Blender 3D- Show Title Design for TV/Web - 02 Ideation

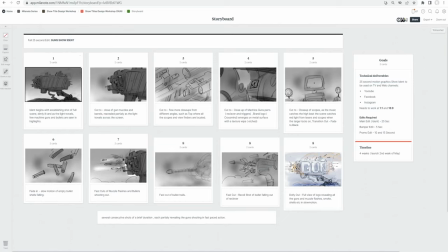(39:15)
that something big is in the frame something big is about to be revealed so that is the whole frame is going to be
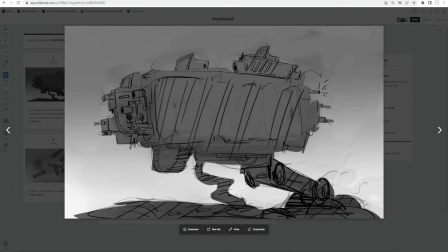(39:23)
about but we can't really figure out like what this frame is about you could think of it like a car when they have a car teaser so everything is like only the headlights are revealed but the whole body is still dark so the teaser the silhouette and everything so this whole frame is about the silhouette in the
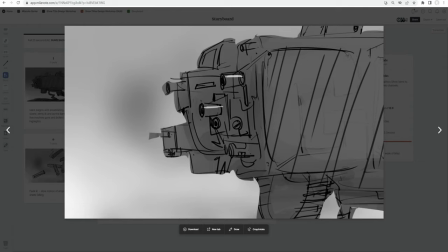(39:40)
frame after that we could just tease the audience more and towards while we approaching the build-up we can uh show a few close-ups of the muzzle pretty obvious that it's about to be uh gun the the title of the show is going to be gun so we we are expecting guns but
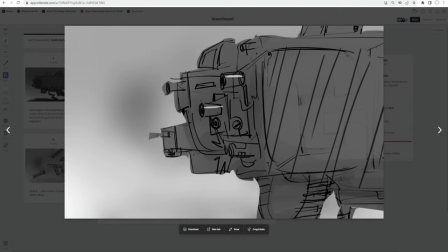(39:56)
how the guns uh arranged here the visual of the gun that we don't want to reveal at this moment so we want that element of the surprise for the later frames but here revealing the muzzle is not actually going to spoil anything for the audience only this much part
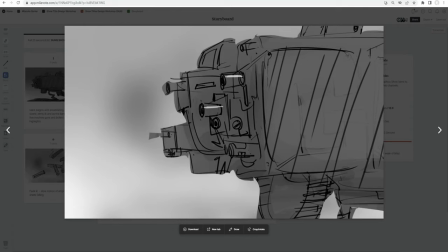(40:11)
we could focus on in one of the frame and play around with the depth of field and the specular and everything even at this point we are keeping everything dark and not really uh reveal anything it's just going to be a travel of light and then in the similar fashion we could just take a
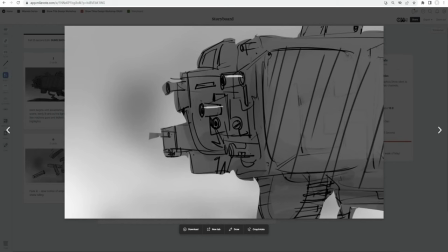(40:27)
shot of the top of the guns so try to imagine these guns and how these are arranged so at the top of the logo we will
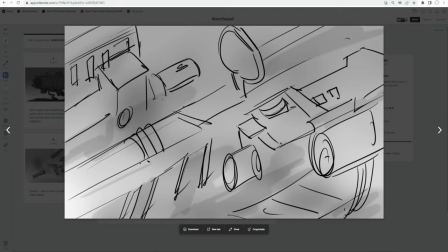(40:35)
have multiple scopes so good looking close-ups of the scopes if we have some interesting models and then in the
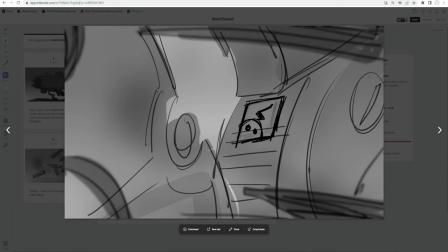(40:43)
middle of the frame i was just thinking of the presentation from uh from the presentation point of view we have a logo for the class mind so this is the middle of the
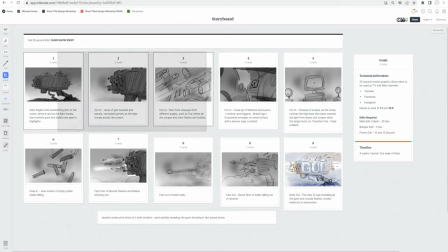(40:51)
ident so here we are just teasing in these three frames we are simply teasing the audience so let's keep this one green okay and then these frames are going to be the middle frames and these are going to be the
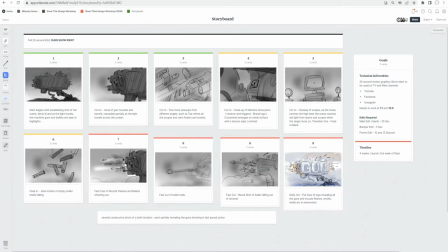(41:08)
final impactful frames so more towards this this is the center of the sequence so here we start seeing some momentum some motion in the sequence
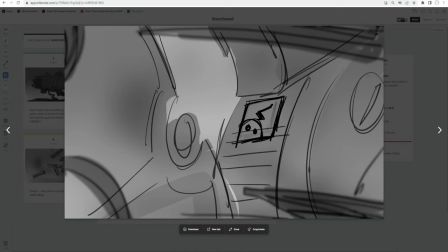(41:20)
so things start to sort of load and charge up something like this so i was simply thinking of a motion of docking unlocking on
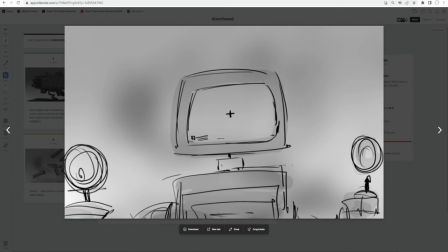(41:32)
the moving clips of the guns or maybe the scopes uh basically turning red the laser beams if there are any then those could be a good way to add sort of a color transition in the visual so let's say if the whole frame is dark and then
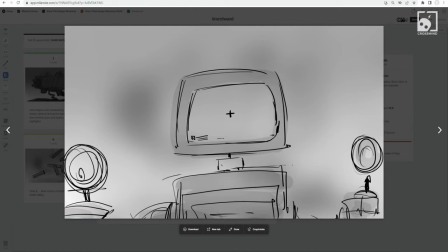(41:48)
these red lights of the aim the lasers when those lights turn on we could uh this simply could mean that we are approaching a danger um more critical zone or something like this so
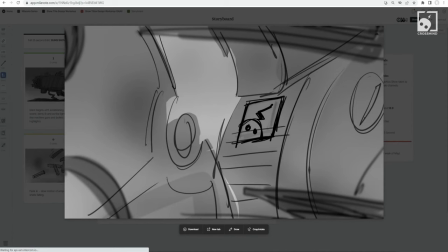(42:03)
here we have these two frames so one of these could be a good looking close-up of the heavy machines that we have the workings of the machine and the the logo appears this could be handle of the guns or any
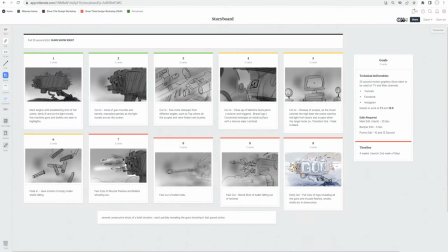(42:16)
hard surface which looks part of the logo after establishing uh so many guns um even in the hidden fashion after
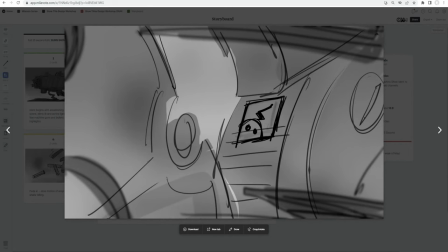(42:24)
that point of view if you show any hard surface here it's people are going to connect that with the gun so it doesn't matter what we have here as long as it's in
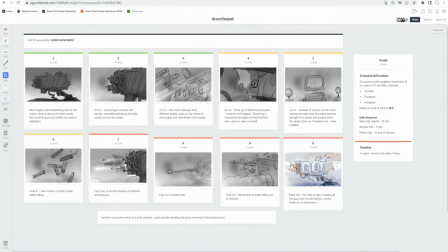(42:32)
the similar sort of creative direction so then we have the scopes and since at the middle of uh sequence and if you remember from the
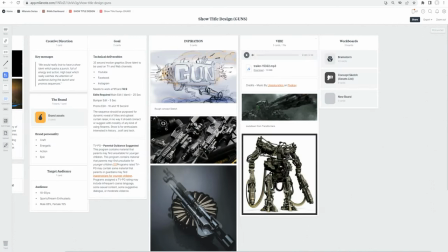(42:41)
early session let me just bring the brainstorming session that we have so
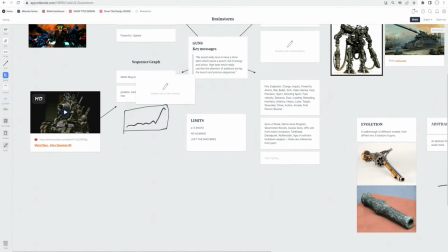(42:46)
we were thinking of a sequence so here we have this graph building up and then
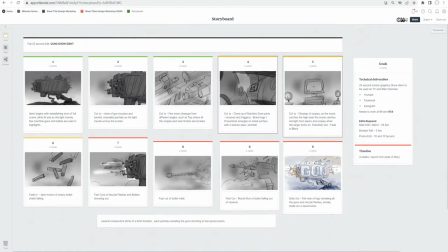(42:50)
now we were thinking of positioning loading aiming and unloading so here we are loading and charging things up before the final reveal so this
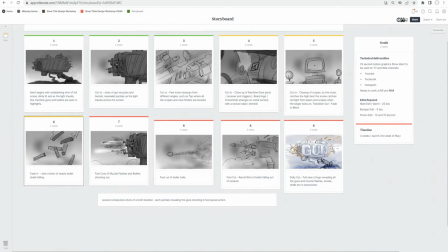(42:59)
is more like a build-up of the sequence here okay forget about this frame for for a moment so i'm just going to unlock the position and uh put
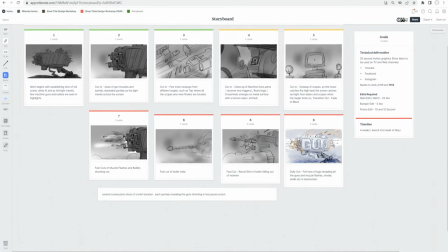(43:08)
this in unsorted so forget about that frame in the final frames we are going to
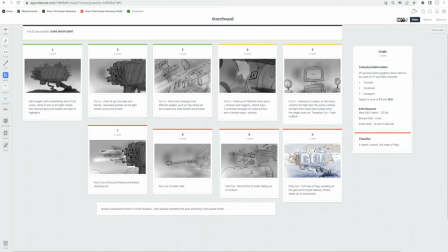(43:12)
just show guns uh basically start shooting but this would be more of a rapid succession like more consecutive shots this will be very fast paced edit in contrast to what we have so we just want to break the slow momentum and surprise the audience so here we are sort of creating contrast so if
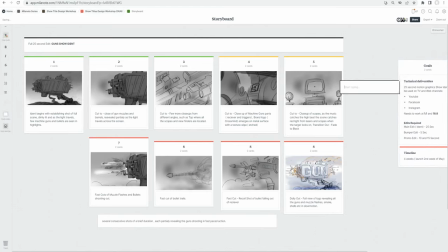(43:32)
you think about this so at the start of the edit we have dark frames dark frames and slow compositions less motion less light less motion narrow view you could say and here in contrast to that in
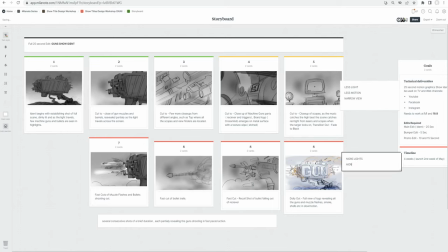(43:51)
the final reveal we have more lights more motion and uh establishing view so we have the contrast here and we have a build up going on but one thing when i was working on this storyboard was uh
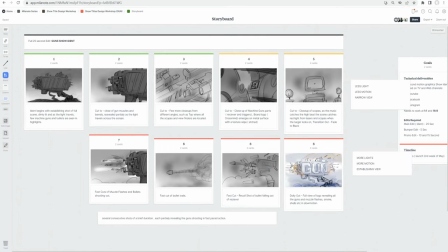(44:07)
and this i was actually discussing with one of my friend here who is added to this board so vivek is a part of every idea which i work with and uh yeah i was thinking about this idea and so he was suggesting
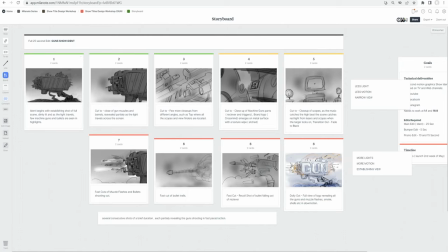(44:23)
that instead of uh instead of keeping this storyboard uh linear so we have sort of a point aim load and shoot okay that is what is going on so instead of this what if we show some sort of uh before the final frame this is what he suggested uh when you're listening to dj or when you
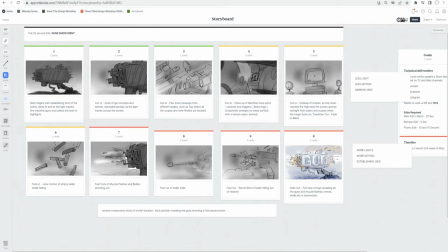(44:41)
have a track so before introducing the final beat they have this sort of a drop in the music so right before the final the high beat is introduced there is a drop in the music that works well with this sequence so instead of going with a linear flow here what we are doing is
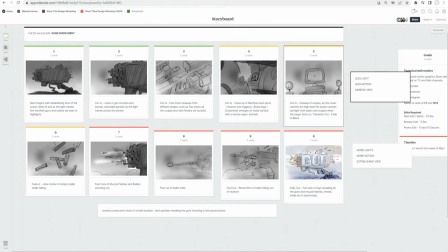(45:01)
after so at this point the audience is anticipating okay let's shoot okay we have everything ready uh load aim and shoot but here so instead of uh directly introducing the final frame and we could uh use the simple non-linear edit and introduce
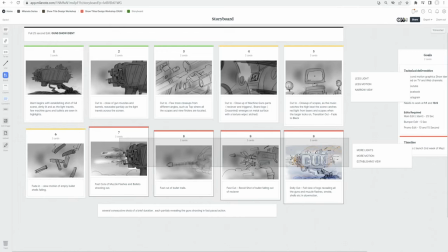(45:21)
this sort of a surprise these things are going to happen in really rapid succession after this if we just simply directly place these four frames like and just unload the bullets then that is going to be a little underwhelming so this is another layer of a
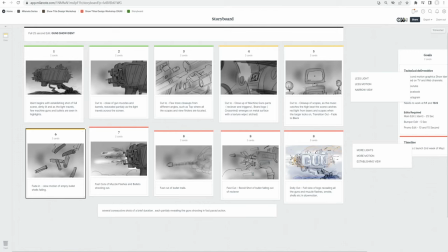(45:38)
build of an excitement so here we are showing bullets unloading motion there is there is a flashing light in there and then this could be slow motion and then after this we can just jump to these frames
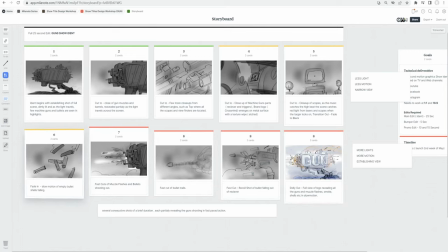(45:53)
so this was i think a very good addition to the storyboard and
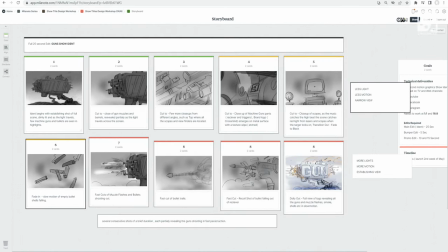(45:58)
don't discouraged at any point if you're not able to draw just find any way if you if you could just find some images or if you could superimpose in the photoshop and you could use any possible medium for the storyboard you're comfortable with use images use slides from different images compose
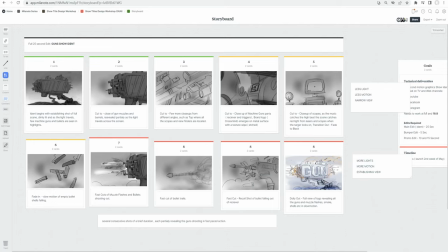(46:19)
use photoshop to edit few images one top of other if that makes your image look complete or something just storyboard in any way you want so i think this looks pretty good to me and this could turn out well and i'm pretty
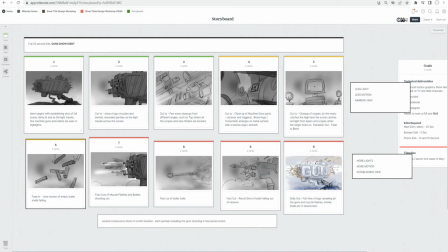(46:32)
sure on every stage there could be a scope of improvement things will there will be some more happy accidents some setbacks so let's
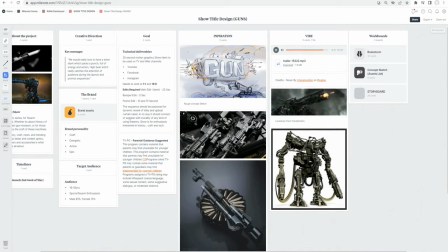(46:41)
take one step at a time and start building very early stage of the production and even though we are at this early stage we slowly are building up towards this
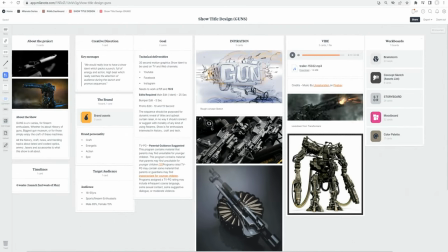(46:50)
is substantial work another edition i want to do i have prepared for this presentation already so these are going to be mood board and color palette
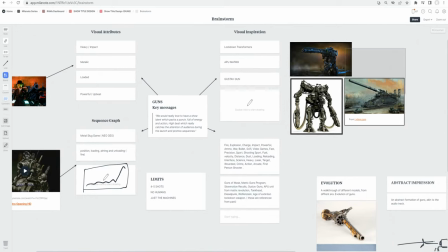(46:58)
at the early stage we had a few visuals in mind so these are basically the visual attributes and inspiration that we have now after that we were